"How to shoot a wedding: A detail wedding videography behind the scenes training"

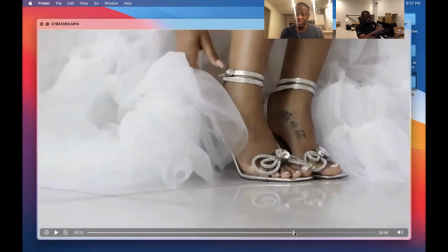i would probably move this i would i should have moved this yeah i did no i didn't yeah there you go i did because i'm like this is in the shot
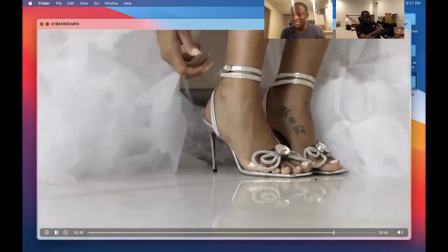and then like i would just have her touch it boom that's it that's the shot bring your hand up again and go
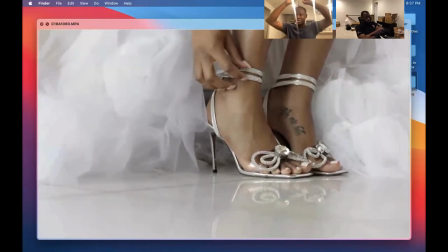right back perfect and i'm doing this to like bring your help up again and then go right back and fix it so that's like the shot is
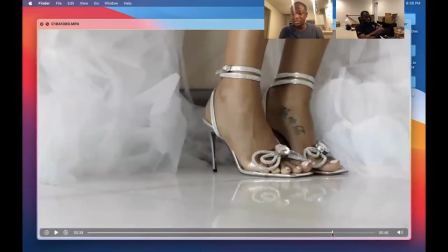and i'm recording while this is happening right here this is a shot right here done
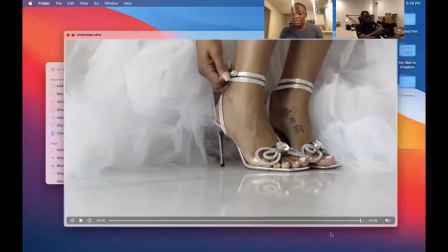right here and boom that's the shot so this is pretty because of all this extra stuff um
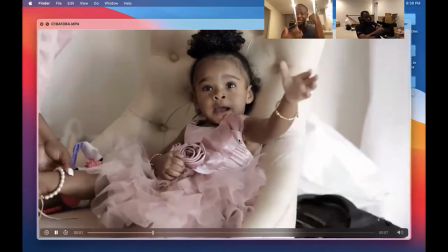and then the girl is like beautiful you're thinking beautiful it's you want like bubbles and
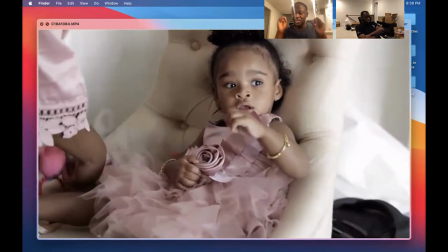rainbows in your head and like that's kind of how i love shooting like happy happy colors so like i'm looking
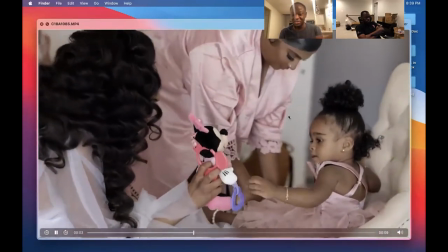for like oh wait she's pretty let me get like lovey-dovey like let me get them like passing like toys i don't know they're just naturally doing
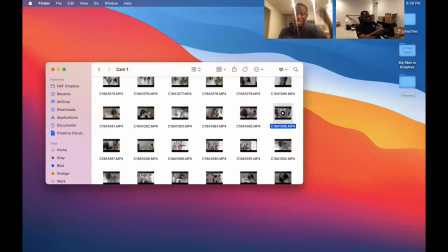this but um but that's cute that's like bubbles rainbows it makes you happy and stuff that's emotions and stuff so i'm looking for anytime i see
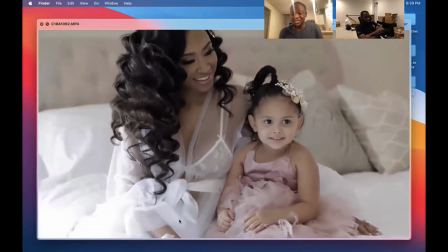like a little bresner i'm like oh yeah this is content so i need to capture her because it's cute yeah so
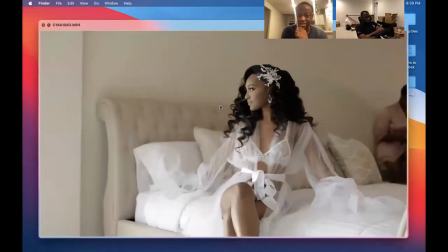i capture her again and then but anyways yeah so you call themselves those people and i have her
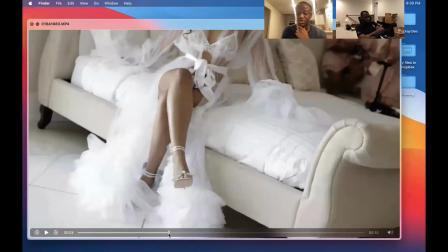looking towards the light that's intentional i can't have her look back into the
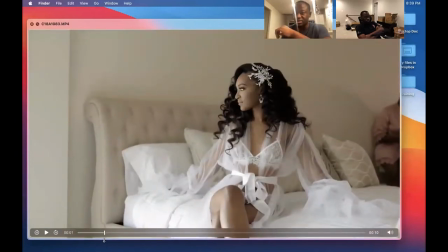room because it'll be dark right always look towards the light always um the best again is her facing the light but the angles need to make sense so she's facing the camera it's still well lit but she's looking towards the light what
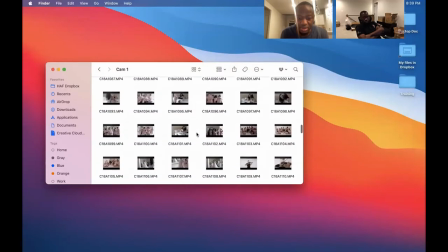time is it 39 i was like oh i just saw
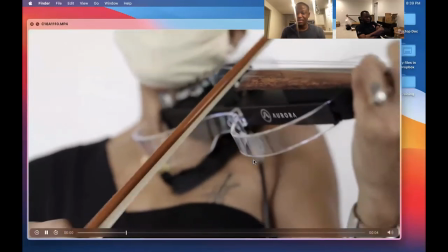this her and the whole animal images captured it and i get it i got a tight shot yeah
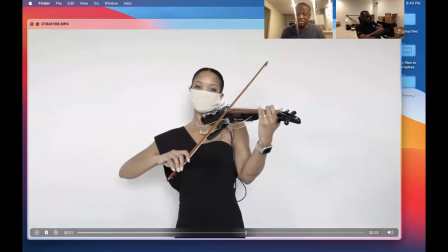so i got a wide shot and i got a tight this is more like a mid but i got a mid shot and then i got a tight shot so i could piece it together
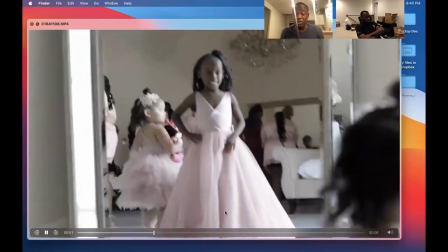and then the photographer caught this it was just like her this
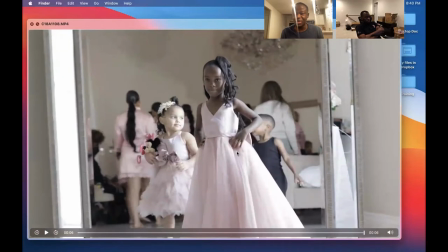bridesmaid she was like she was like so happy in front of the mirror um mirror yeah
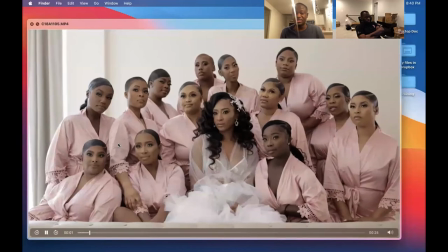and then now we left and this is the road this is the road shot i had a light though
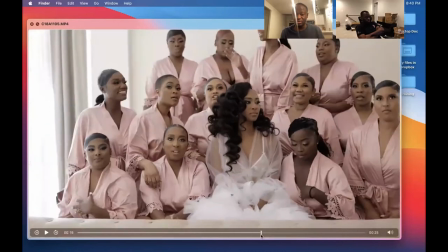so I did light him up but this is standard this is monopod
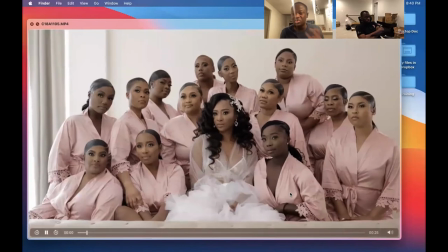no gimbal no nothing why because I could just push in and post smiling again on this one yeah true
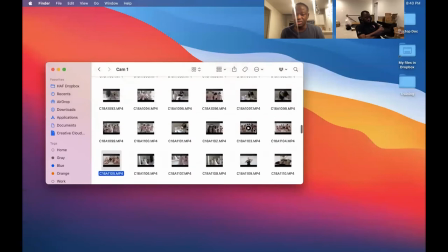and then want to do some god like they're what they're going to be doing here is like last like under fight
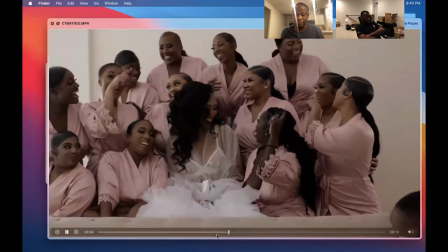to him on the light is it is it 120
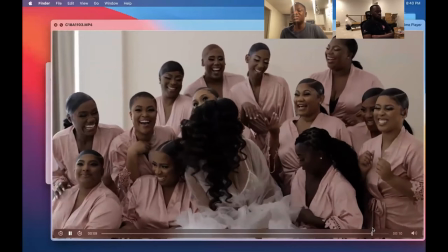no it's just 60 this is all 60 once in a blue moon I'll throw a 120 in there for me but so 60
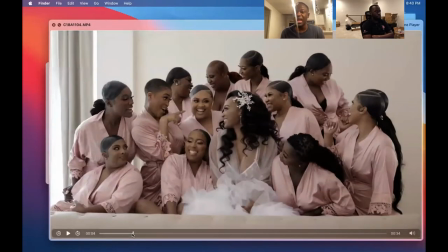but they've got this is like girl like and we had her intentions i over um increase my um i saw
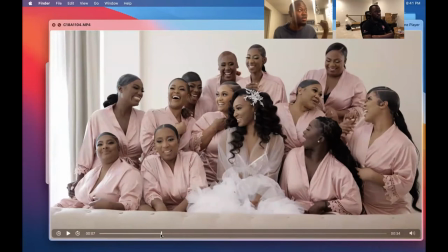here exposure here so we had her she was she looked right towards her left but that was not showing this this right here
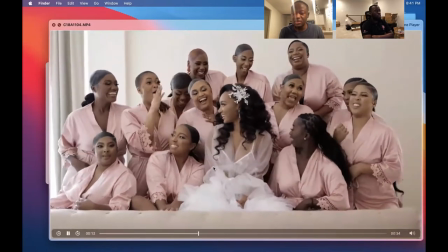the head piece oh yeah so we had her intentionally look left why
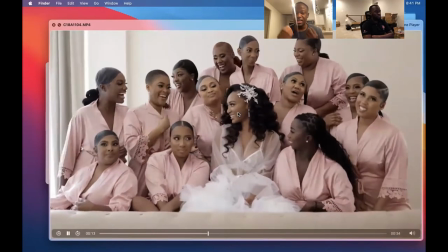because it's prettier to see so it's just and then we had them pushed in and that's this
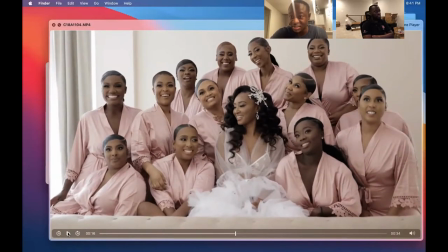is the photographer set all this up i'm just stealing these shots and i'm adjusting when i need to right that that's that they have an eye so measure just steal it and then i'll get better when i when i'm with a videographer that's photographer that's not as experienced i'll set it up but
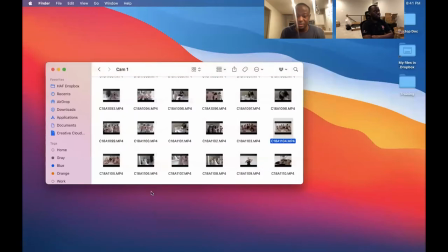they're like so much better than me with their eyes they see things let me show you why there was a shot here with the bridesmaids
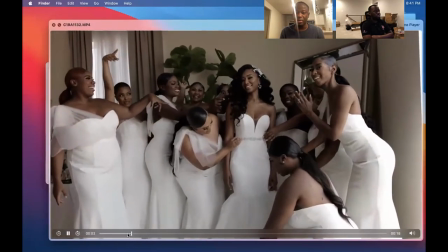that i there were like 12 of them so i wanted all of them to fix them up so i set this up myself so right i'm a little
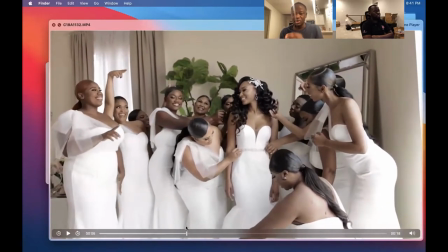under okay now i'm a little over but there's so many of them that's why uh exposed a little bit but so this is blown this is blown out but
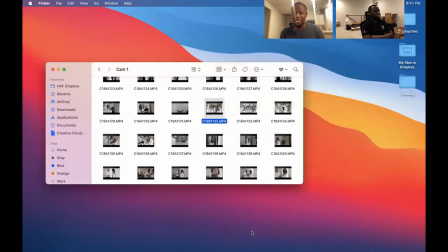so i had them do this the photographer's like you know what let me fix this guess what he did that oh nice yeah you
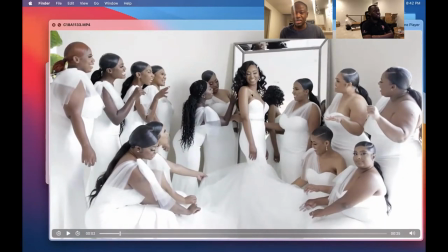see how this is so much and it's a little overexposed but i can bring down the shadows a little bit and so i'm like melanin so it looks a little bit better like it's overexposed here but it's just so much better he arranged it the same exact shot that i set up right
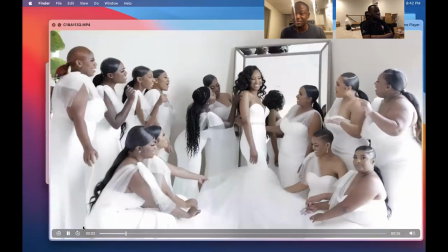get it better
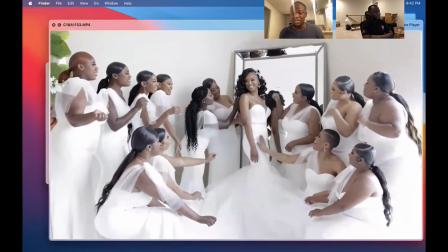and we want her looking that way more right this way more because of that also that's dope yeah
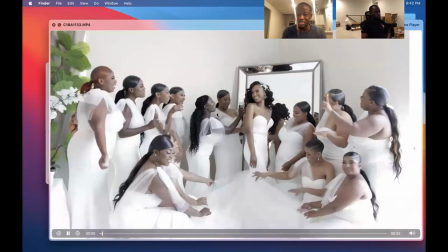right and then and i set this up but this is what i did so the difference between that and that is just so that's what i mean by like they have the eye so he's
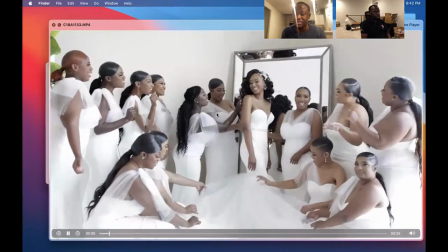like i'm stealing it and the angles i'm stealing everything and
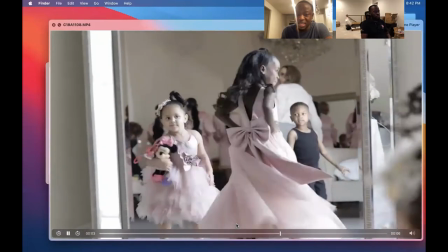just looking for content this is beautiful like what she was doing here i can't wait to i'm gonna use this like i can't wait to use it like
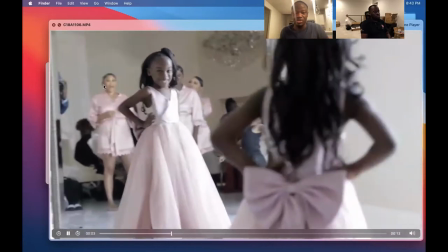she was just and she was doing this already it's just a matter of us i don't like how i was showing here okay i hit myself but i'm
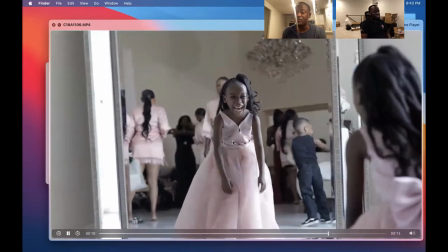just stealing this shot but she was already here doing that i'm like oh wait the photographer noticed the first i'm like holy crap now we
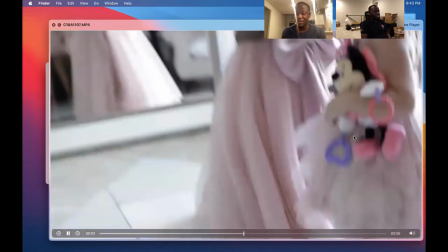grabbed her so we had her just do it again spin again spin again so
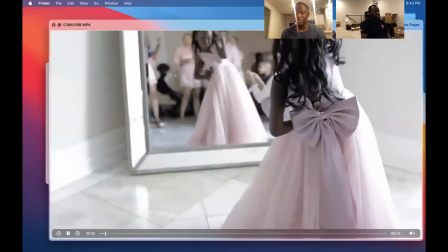like i could 60f i could slow it down i grabbed the part that's in focus oh
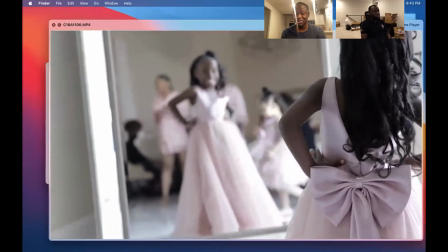gosh i'm so shaky like boom right here
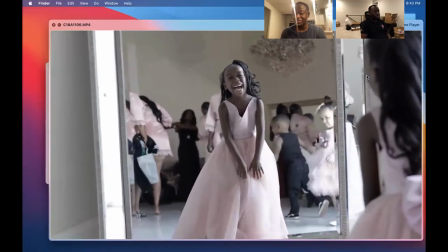right there that's a beautiful smile and i'll piece it with maybe that or but
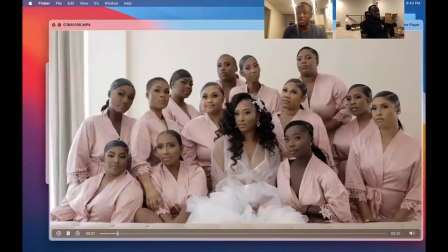i'll just make it work so the bed shot that's the rope shot so we already captured these shots right and this is the ring so this is where i want to record
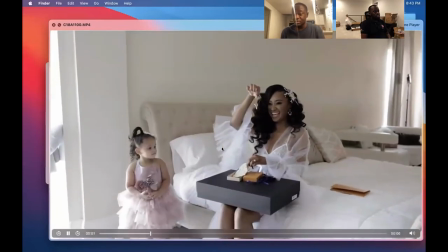more so people are laughing people are yelling um and there's a white shot i'm gonna show people laughing and this is
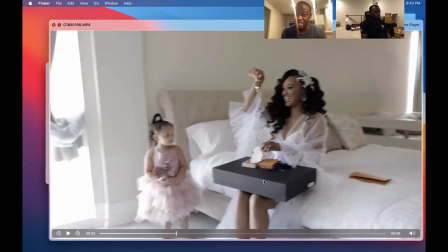staged this is don't don't assume this is happening by chance we had her sit here intentionally right the light
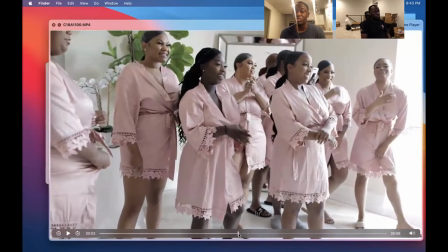is in her hitting her the best place would be for her the bridesmaids the 12 of them we had because they were all everywhere we had him i had to i did this actually i forced them to come all the way here because why i can't just first of all i'm thinking they're giving her a
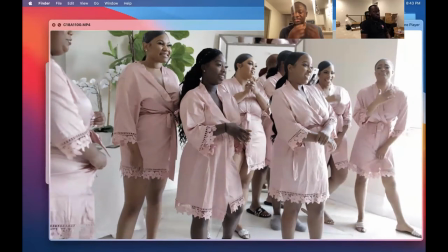gift i can't just have one of them here and then they look at it it's the bridesmaids giving her a gift so i wanted every single one of them in the shop why because i know i'm gonna get all of this now it sucks that they kind of backlit and i should have stayed here more
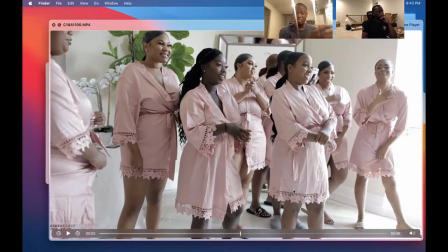to the right and shot shot at them but i had to go just pan left and right so i'm like we just make do with this like i
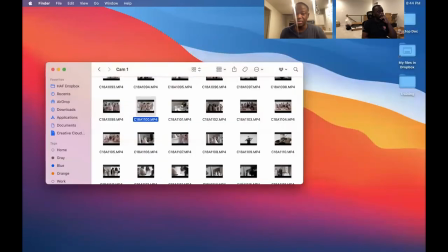said break the rule you have to capture what you have to capture at the end of the day but it stays i had them come all the way out and
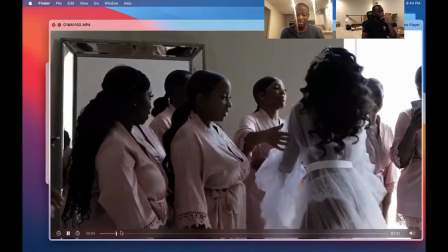it's perfect now she wants to give every single one of them a hug like i was like i don't like it dark so
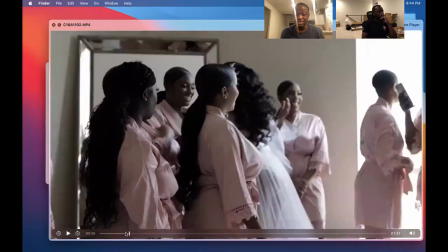i'm like i'd rather have it like a little brighter than like this is how you should shoot it i guess right here but this is
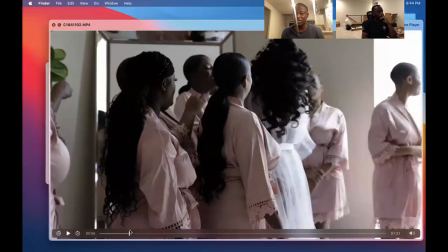ugly to me already i don't want to do too much work in post so if i overexpose a little bit it's a little bit better i guess like
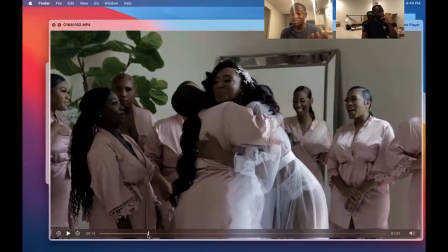right here like this is dark this is how you this is probably how you should it is how you should but i just like it like this a little bit more
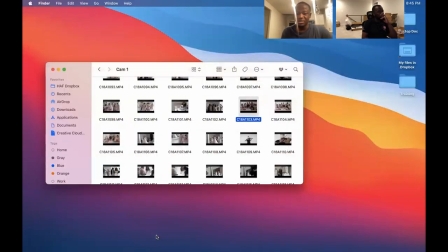so she did this hug i'm like let me capture it but then and then we moved on to this but like i
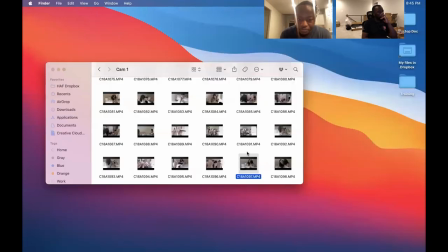said the here is done everything before we did the gift these are the shots we want to get right these
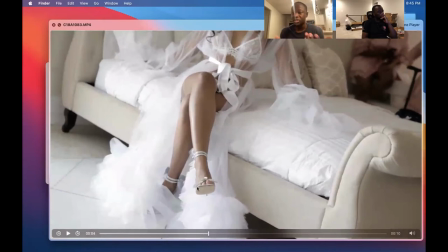are like now i'm ready to shoot why because she's in a rope and i had her put her heels on right because she would just naturally not wear heels i'm like heels it just props her up she looks sexier with heels so i have her make sure she has her heels on and what time is it 45 that 15 moment the
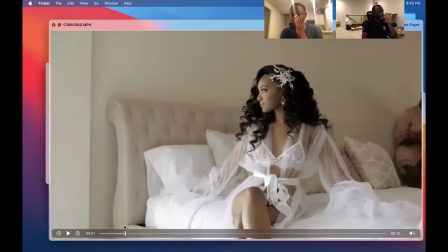biggest thing we have to focus on anyways is the prep for you i believe you have like oh the ceremony too the set but you you do that with Femi too right so he kind of told and you do that with me so you kind of see where I stand yeah the way I stand what I do that's where you're gonna be and then you're gonna because that's if we lose my my angle it's a wrap
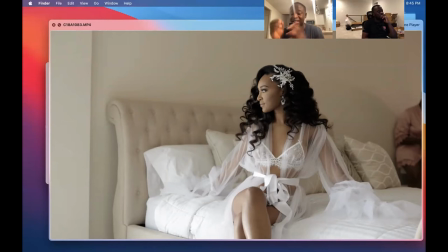right so whatever angle you're shooting that's the most important angle so that's not creative that's documented yeah for the live event for the ceremony I'm not talking about the prep does that make sense yeah yeah okay so like boom that's one shot
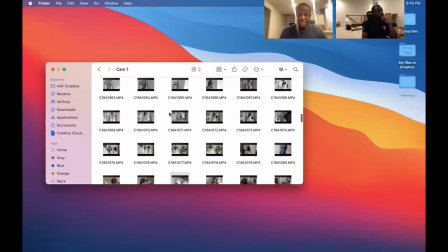right here um and then we had her standing again we're